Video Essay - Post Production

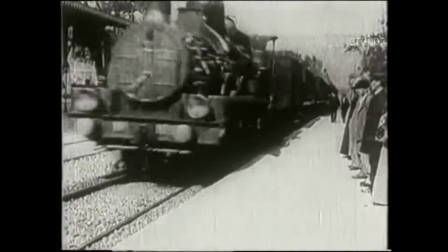The concept of editing is central to any approach to film work because film is the quintessential art of the combination and arrangement of different elements,
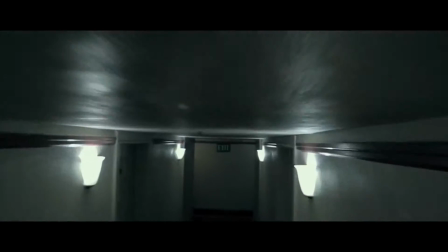visual, and sound. It is special editing that organizes the film in its continuity, in its rhythm, and duration.
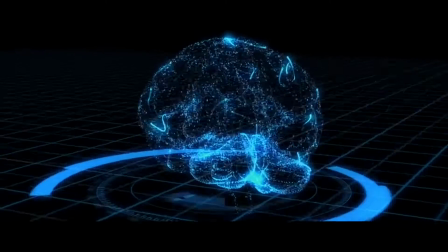The installation of modern principles were established when, in the early years of cinema,
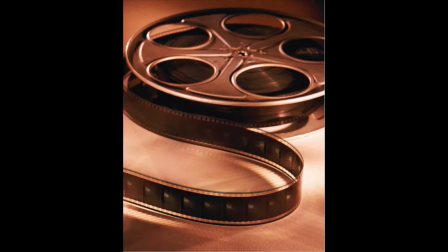filmmakers have realized that they could manipulate time not only within the shots, but also by the arrangement thereof between them.
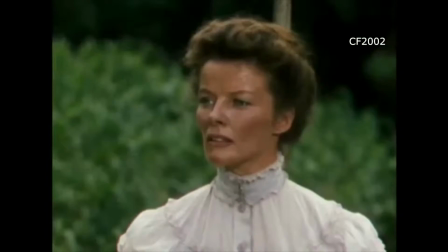From the First World War, the editor of the basic unit is the shot,
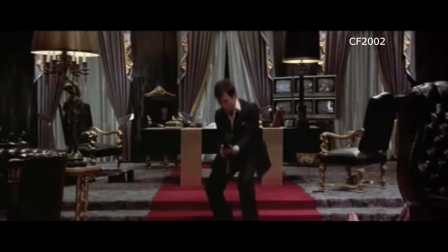in other words, a fragment to be combined with others to build the narrative unity of the scene.
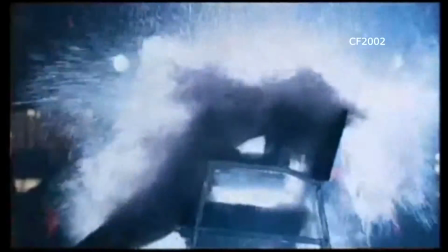The capacity of editing to produce a meaning that existed only in virtual state in each
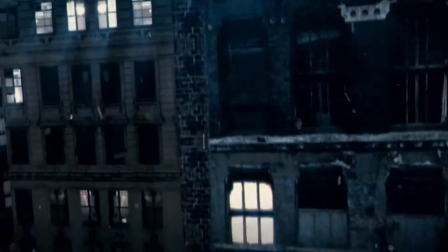of the assembled fragments is demonstrated experimentally by Russian filmmaker Lev Kulshchev.
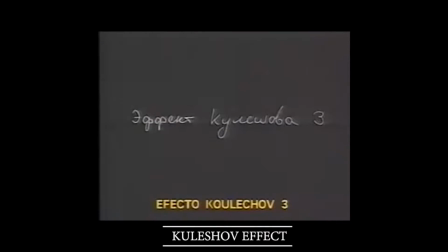Lev Kulshchev realized in 1921 a famous experiment in which he will leave his name.
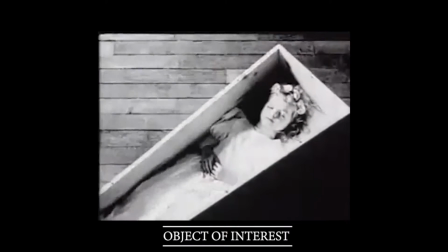It is about associating the same close-up of a character to other shots that have no direct relation to him,
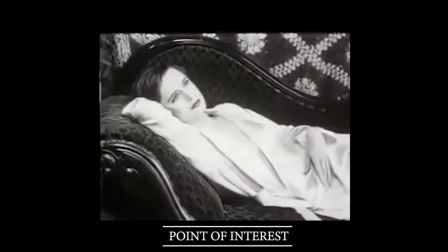while also showing these associations to viewers asking them what they understood.
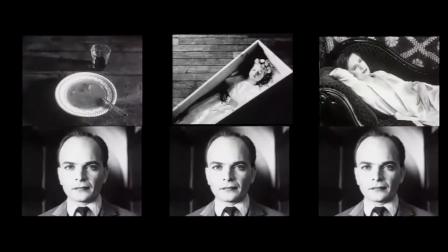When asked about the feelings evoked by the same close-up of the actor, viewers will recognize successfully greed, sorrow, or desire.
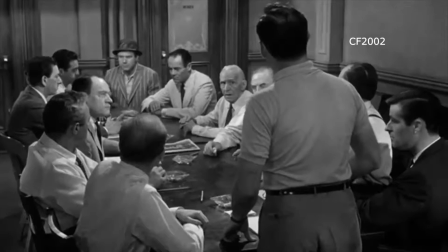This is the experimental demonstration that all images are potentially rich in a number of meanings that are not his own, but as a result of its association with other images.
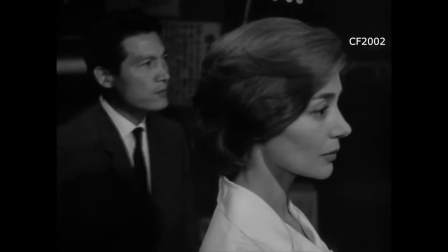This is a truth that the filmmakers had long realized intuitively. The main merit of the famous Kolshov effect is particularly to testify how the
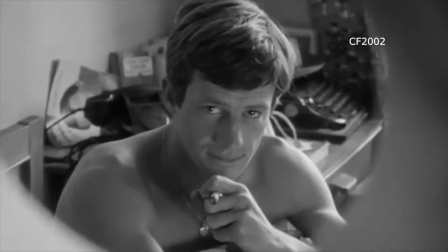reflection on the production of meaning through cinema was early focused on the functions of the assembly.
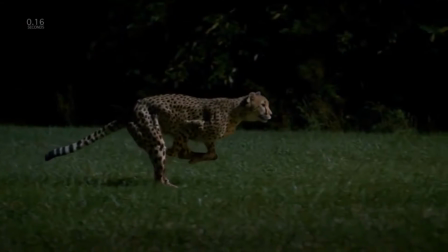In filmmaking, a montage is an editing technique in which short shots are juxtaposed to represent actions or ideas.
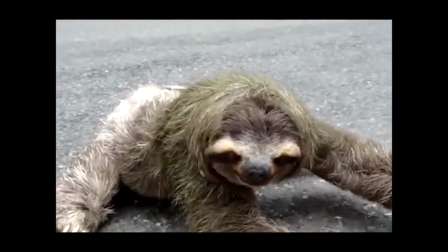It is used to consciously convey subjective messages through the juxtaposition of shots which are related in composition or movement.
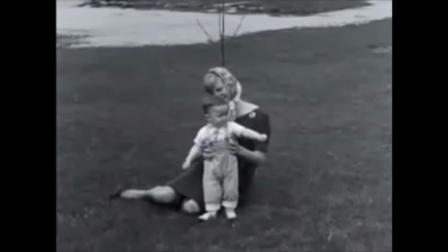Montage editing uses close-ups, relatively frequent cuts, dissolves, superimposition, fades, and jump cuts.
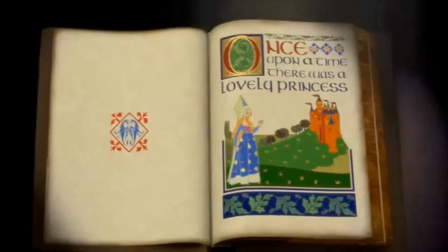The real question in editing is how will we correctly build the story?
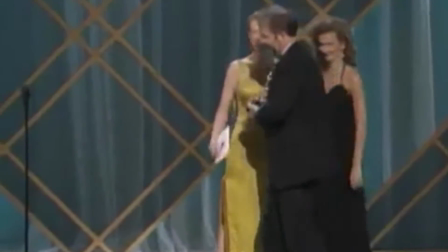Multiple Oscar-winning film editor and sound designer, Walter Murch, answers this question in his book, In the Blink of an Eye.
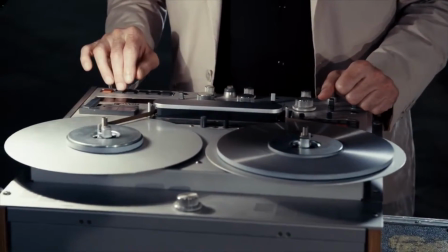Indeed, Murch talks about the concept of the rule of six, six elements of the construction of history by editing which he described prioritization. He quotes, what I'm suggesting is a list of priorities. If you have to give up something, don't ever give up emotion before story.
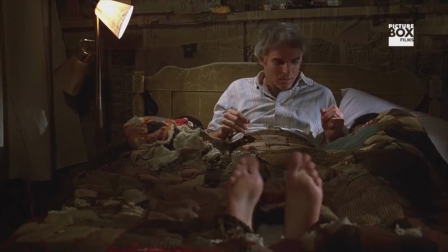Don't give up story before rhythm. Don't give up rhythm before eye trace. Don't give up eye trace before planarity.
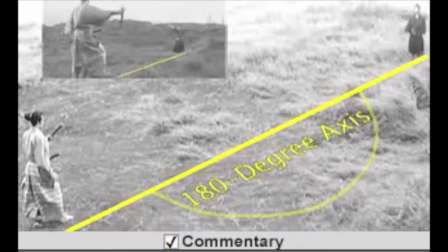And don't give up planarity before spatial continuity.
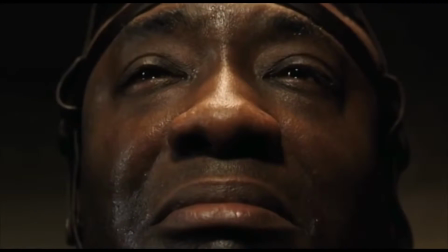First, emotion. How can a cut emotionally influence the public at this point of the film.
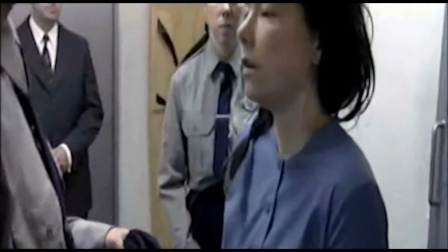During editing, it is important to ask whether the cut allows to convey the emotion induced in the scene.
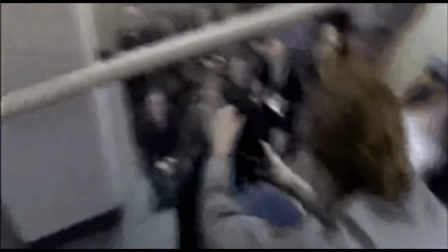Does the public experience and feel the scene from the movie as it is in real life? Merch says that emotion in a film needs to be preserved at all costs.
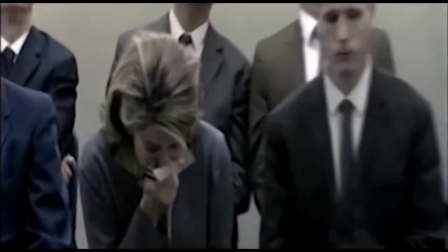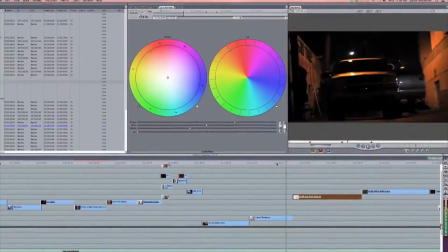Second, story. Editing must serve the story.
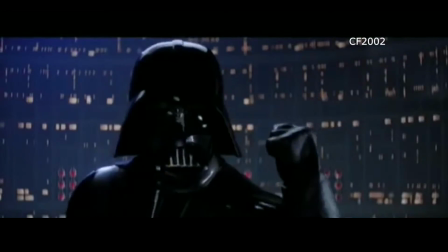Indeed, editing must allow the story to move forward by removing passages too slow or boring to keep the rhythm of the story. Third, rhythm.
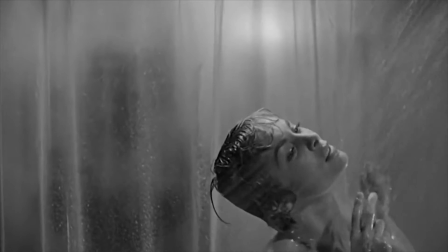Editing does not only produce meaning, it also produces effects of rhythm linked not only to the length of the mounted shots, but also in their relative duration.
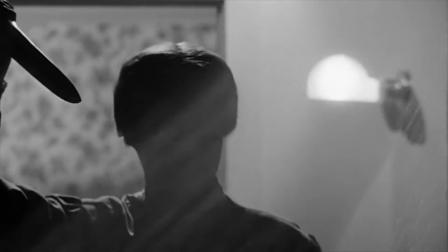That means their relationship with the shots that proceed and follow them.
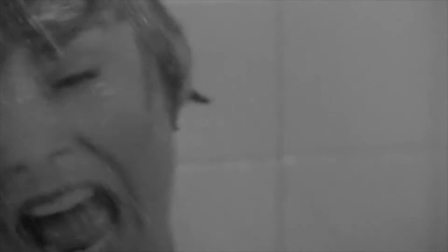The extraordinary violence of the shower murder scene in The Hitchcock Psycho holds not only the exceptional brevity of the shots composed,
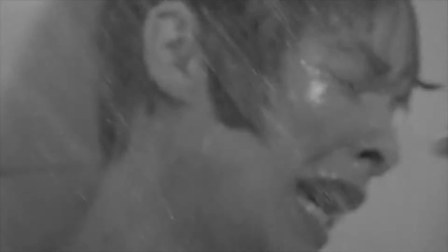but also their peaceful opposition to the slowness of the shots that frame them fourth
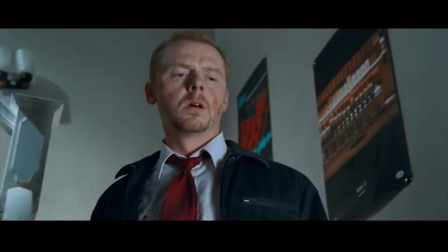eye trace during editing one is always thinking about how to catch the eye of the viewer we must not confuse the viewer the cut should be fitting to get the
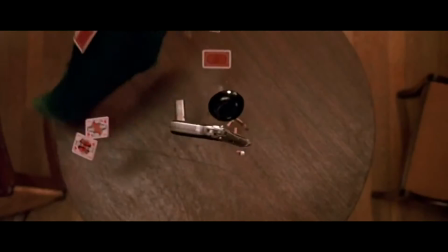effect expected on the public continuity must be preserved as much as possible action movies are the first to violate this rule due to
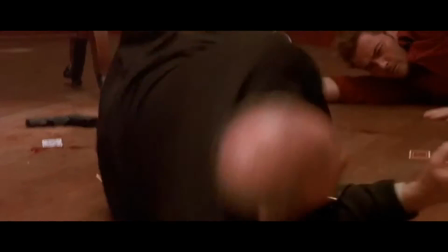the number of movements that follow the action especially in the fighting scenes.
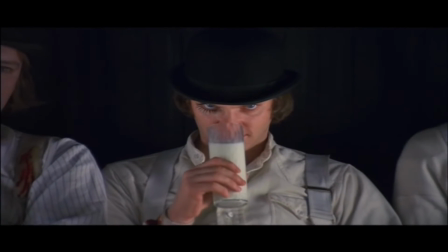At last, planarity and spatial continuity. What MERCH calls planarity is the transposition of three dimensions to two dimensions.
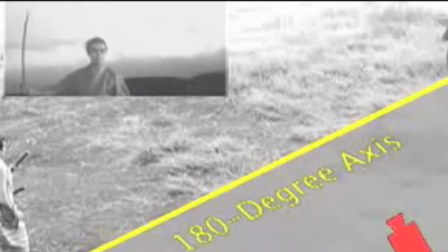MERCH therefore speaks here of the 180-degree rule. Do not cross the line.
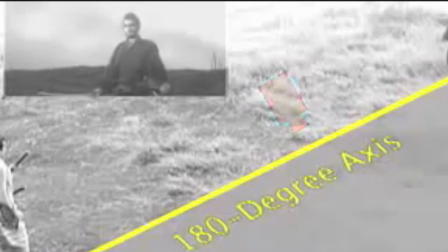Indeed, a filmmaker or editor must know the rules before you break them.
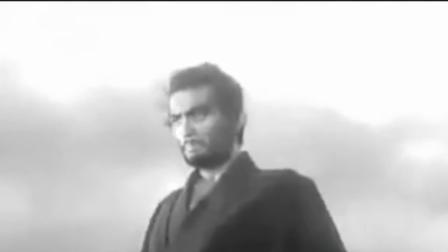During editing, make sure that the cut does not break the line of 180 degrees.
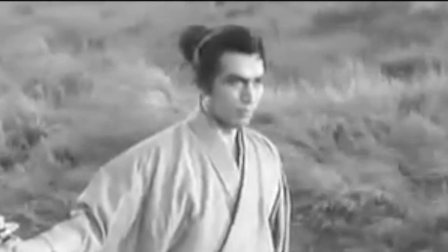In other words, do not have a movement from left to right in one shot, and in the following shot, a movement from right to left.
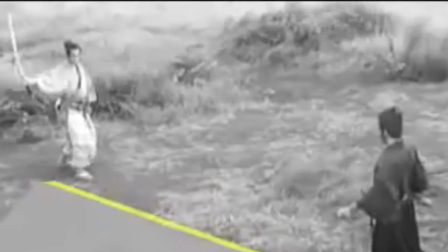This allows the viewer to have spatial cues and to correctly situate the characters and objects in space.
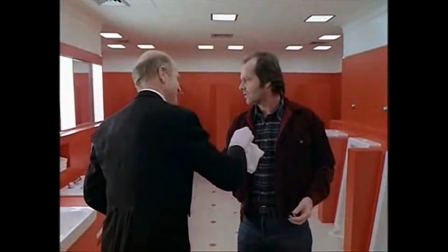Breaking the 180-degree line is a good way to disorientate the audience, if it's the intended purpose or inducing a message.
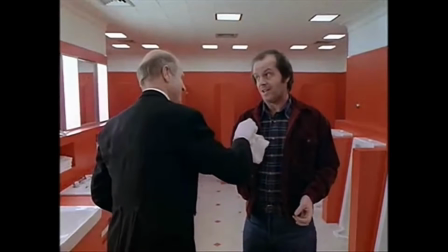For example, in The Shining, the scene of the butler and Jack Nicholson in the toilet.
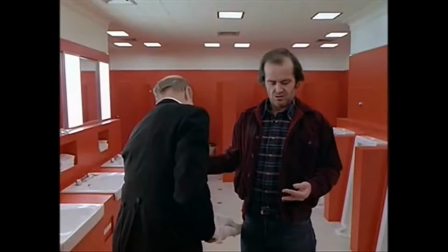The line is broken when Jack Nicholson realizes he is talking to a ghost which is the previous guard before him who murdered his family. By breaking the line, Stanley Kubrick wants us to understand that the butler and Nicholson have exchanged places, and induced that Nicholson will soon kill his family.
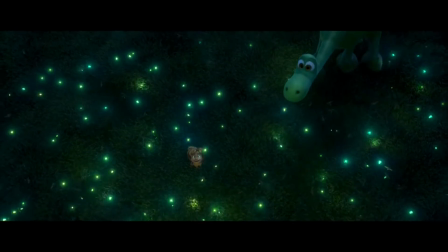Now that we know how to build our story correctly, is it possible to play with the viewer? Of course, just by using a technique called misdirection.
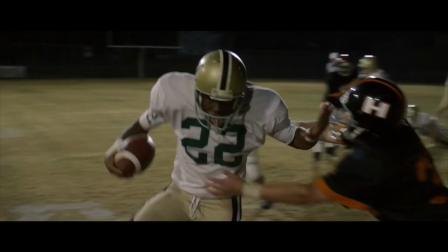This technique is used by filmmakers and editors to mislead the audience.
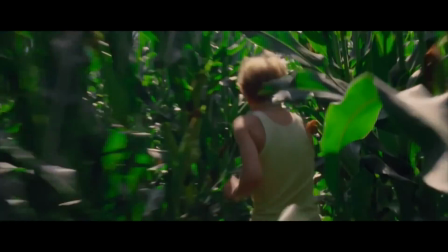Indeed, as the story progresses, more and more elements are unveiled and leads the viewer to believe that the outcome will be realized in such a way.
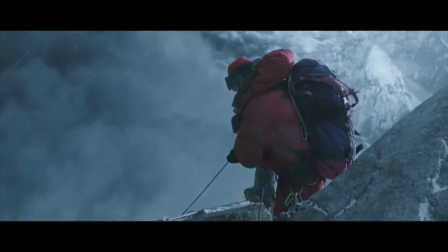However, at the last moment, other elements are upsetting this theory. It is always surprising.
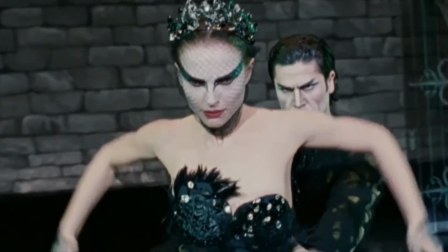That is the power of misdirection. Let's finish with a quote by one of the pioneered directors in the film industry, Deziga Vertov.
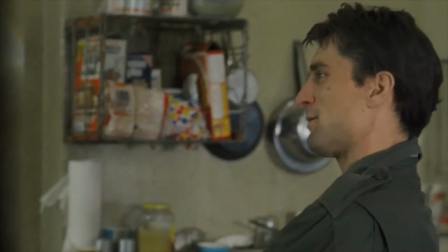I am the cine eye, I am the mechanical eye. My machine, I show you the world, as only I can see.
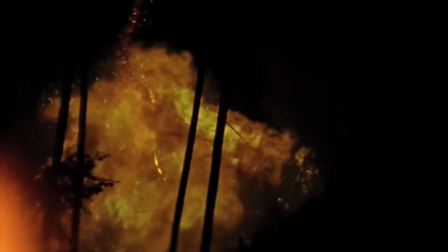This is where we work, we masters of sight, organizers of the visible life,
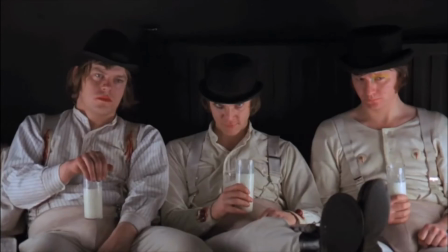master of words and sounds, the virtuoso montage of life.